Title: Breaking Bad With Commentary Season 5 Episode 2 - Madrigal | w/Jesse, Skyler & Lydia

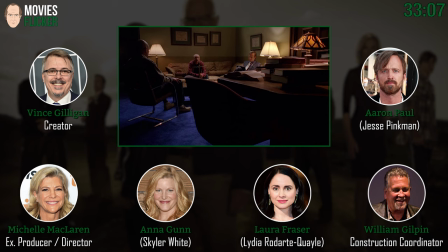You guys are always great together. Three guys.
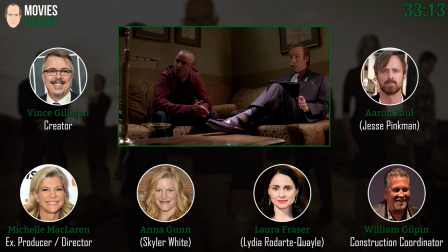What do you remember about this scene, anything? Oh, man. Not much, no.
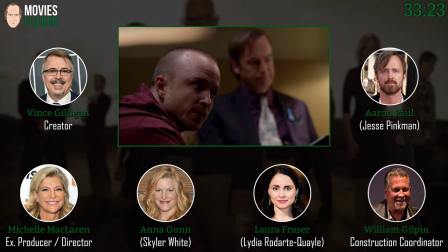I always am. Every time I work with Bob, the famous Saul Goodman,
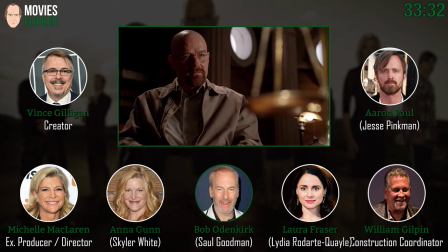I am so mesmerized by his ties. They're just, you know, really, it's really his wardrobe.
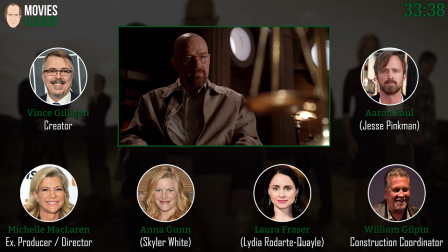Look at his socks. The Hargal socks.
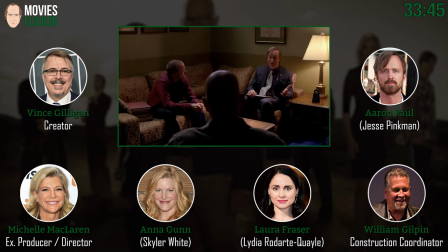but it's so it's so great everything about the character is just his hair incredible
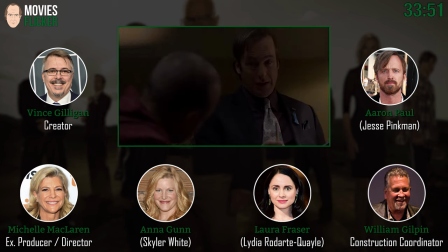that was one of the first things I'm sorry Bob's not on this one because one of the first things when
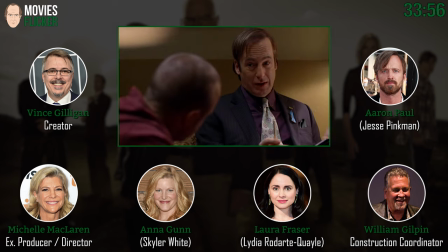I first spoke to him about taking this role he said I want to talk about my hair and I literally one of the first sentences like sentence number two or three when I was on the phone with him about
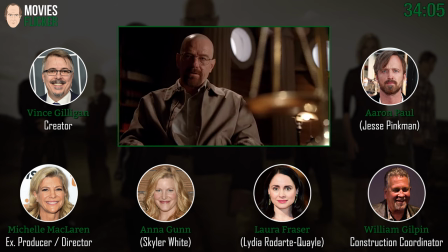taking this job he says let me talk about the character's hair I think he should have kind of a modified mullet You know, business in the front, party in the back.
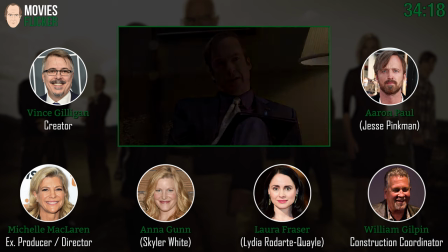He's just, because he does not normally, it's not his normal hair. Nor his normal clothes, it should be pointed out.
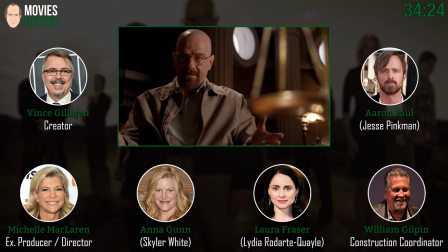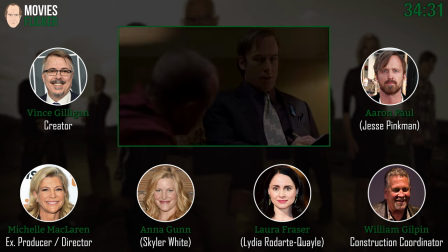Vince, I don't know if you remember when we were talking about the scene. We're in Saul's office, but Walt was running the show there.
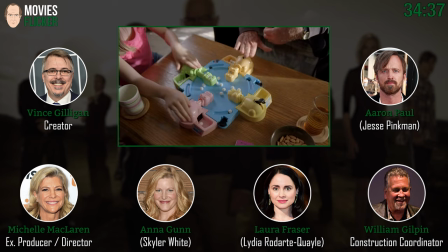So we put him in the more prominent seat and Saul in a guest seat.
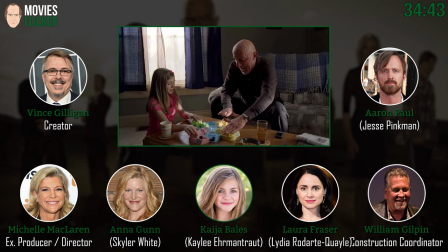Oh, yeah. Smart. And this is Kaylee. Kaylee. I love this relationship. Such a great aspect to this character of mine. Yeah. Kaja Bales.
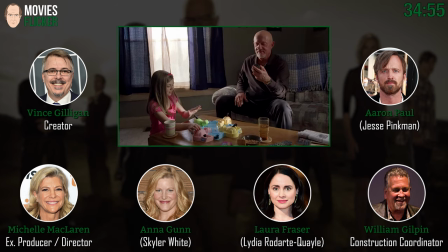You're a wonderful job playing Kaylee. And you can see that little pig rolling around in that previous cut,
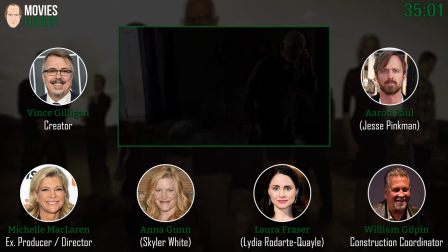the thing that he's going to use in a little bit to help get a leg up on the killer who will be waiting for him in the next scene.
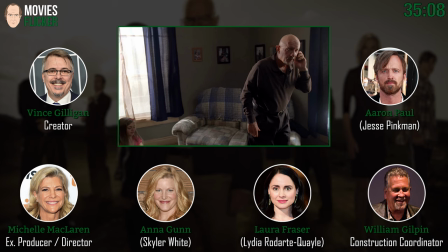A little visual shout out to it. I like how you did that very subtly, Michelle.
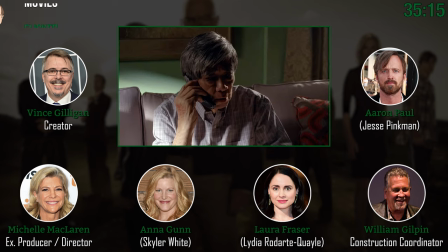You had that pig rolling around just in the, you know. Yeah, I think we just wanted to have a little taste of it.
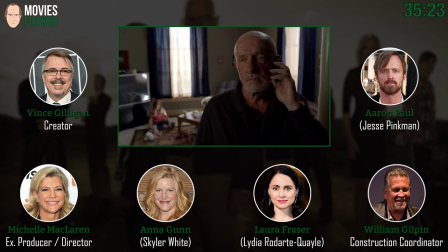Yeah, you're right, Anna. There's his wound.
I need it. I need my money.
This set, Mr. Chow's house is a set.
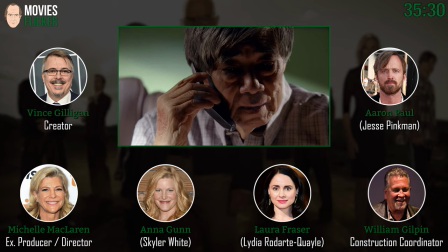I love the lighting in this shot. I think it's particular, the color, the green in the background, the sort of grades from light to dark.
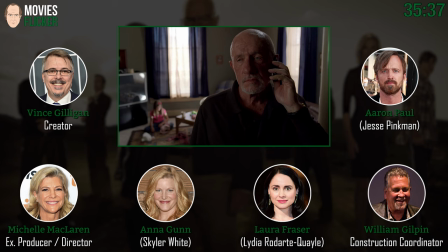Beautiful lighting from Michael Slovis and his guys. Can you see the pig there again?
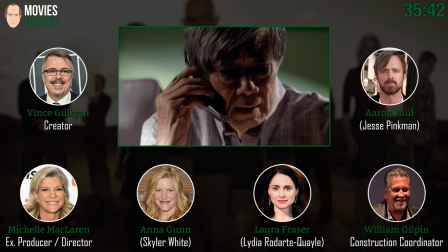Yeah.
All right. You give me two hours.
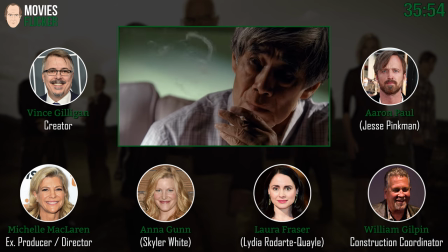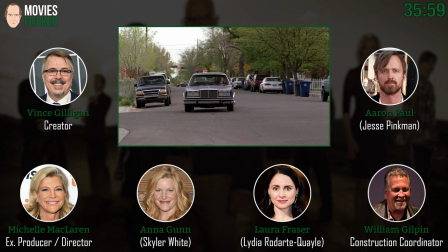And Chris here did a real nice job. He did. And Chris is, you know, he came to us, I think, first in your episode, right, Vince?
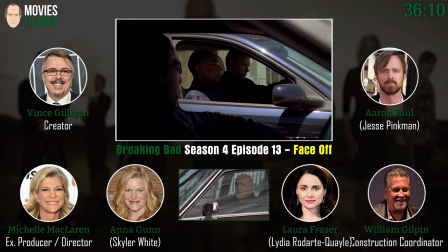Yeah, I think he— In 4.13? Exactly right. Exactly right. He was an extra, and I like the idea of continuity.
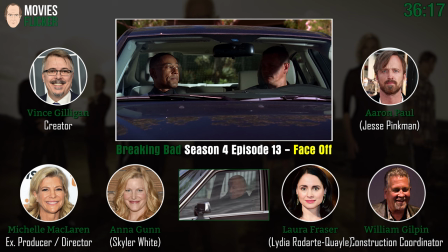He was one of Gus's bodyguards in that scene when Gus visits a hospital,
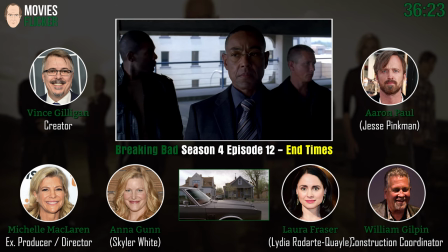and then he's walking to the parking deck, and then he senses that something bad is going to happen, and he avoids getting blown up.
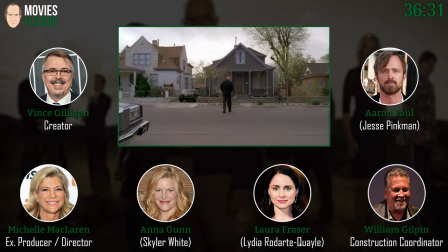And so Chris was in those sequences, And I just like the idea of continuity and not having to introduce yet again a whole new guy in this episode. So we read Chris, who does not have a lot of experience acting. And look at the cat.
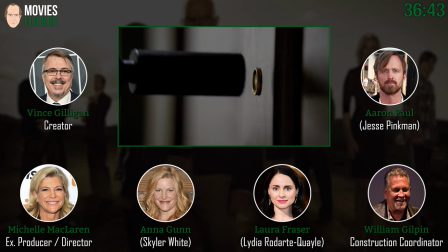Isn't that weird? That cat just happened to be there. But Chris wound up doing an excellent job as an actor here.
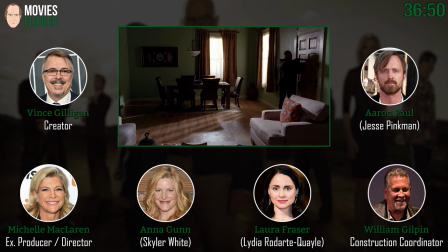Although I don't think he had – am I right in saying, Michelle, he hadn't really acted before or not much?
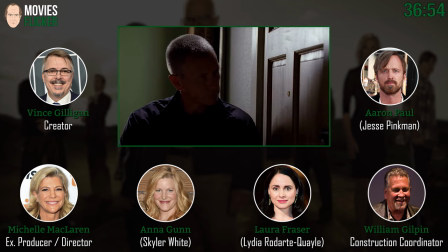He had never acted before. Nope, he was just an extra. And he did great.